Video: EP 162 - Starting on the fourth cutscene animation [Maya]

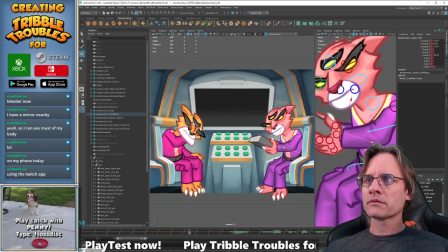Oh, actually it's not there.
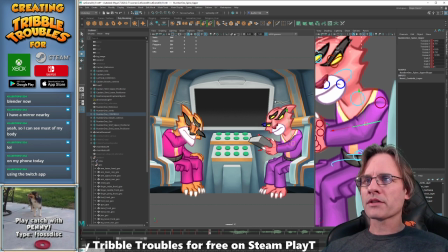That's good. Let's have the chest kind of come down a little bit like this. There you go.
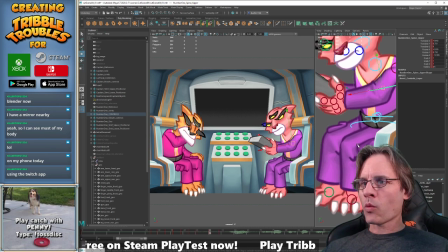So she's definitely winding up, getting ready to shout the good news. Or shout, she says. She's not the shouting type, I guess.
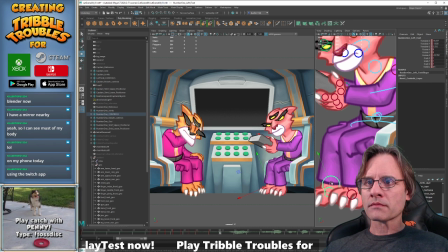Yeah.
Sir.
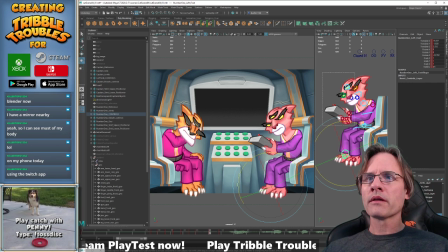Alright, so I'm going to shift frames a little bit here. Buy myself a little moment where I can let this anticipation settle for a second. Well, 2 frames to be exact.
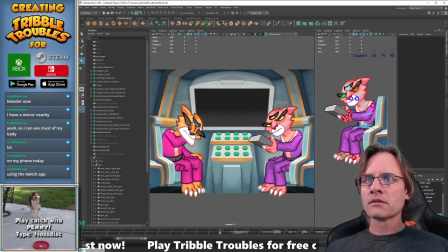Like that.
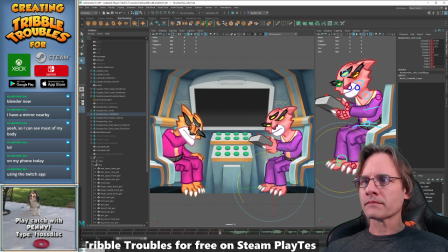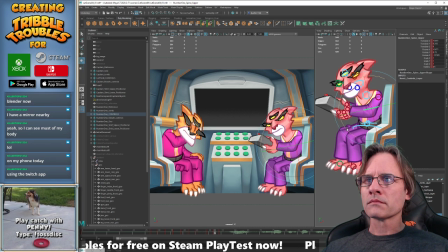And the head's going to rise up a little bit more. Alright. And I'm going to grab both these guys.
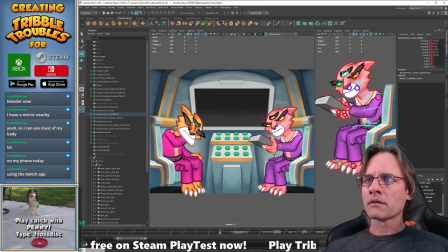Sir.
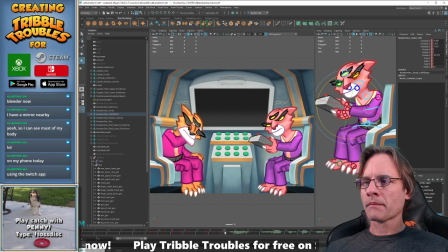Sir.
Alright, I'm going to just do this. I may shift it down. This may be a little tardy, or a little premature.
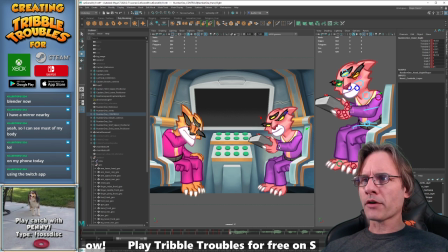But I can always slide the keyframes down, but I want to do it boom, like this.
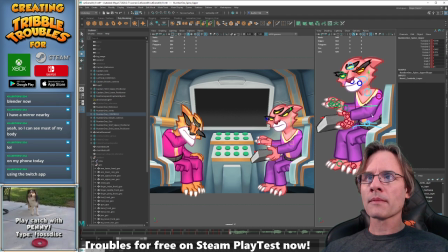All right. So she's boom, big move here.
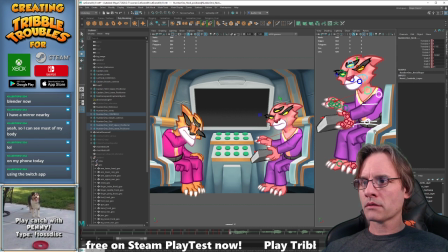Yeah.
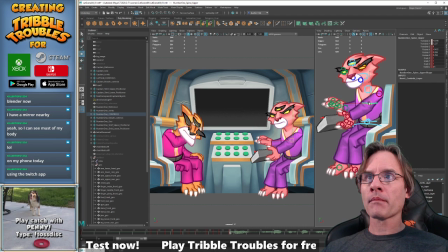I'm going to push this as far as I can.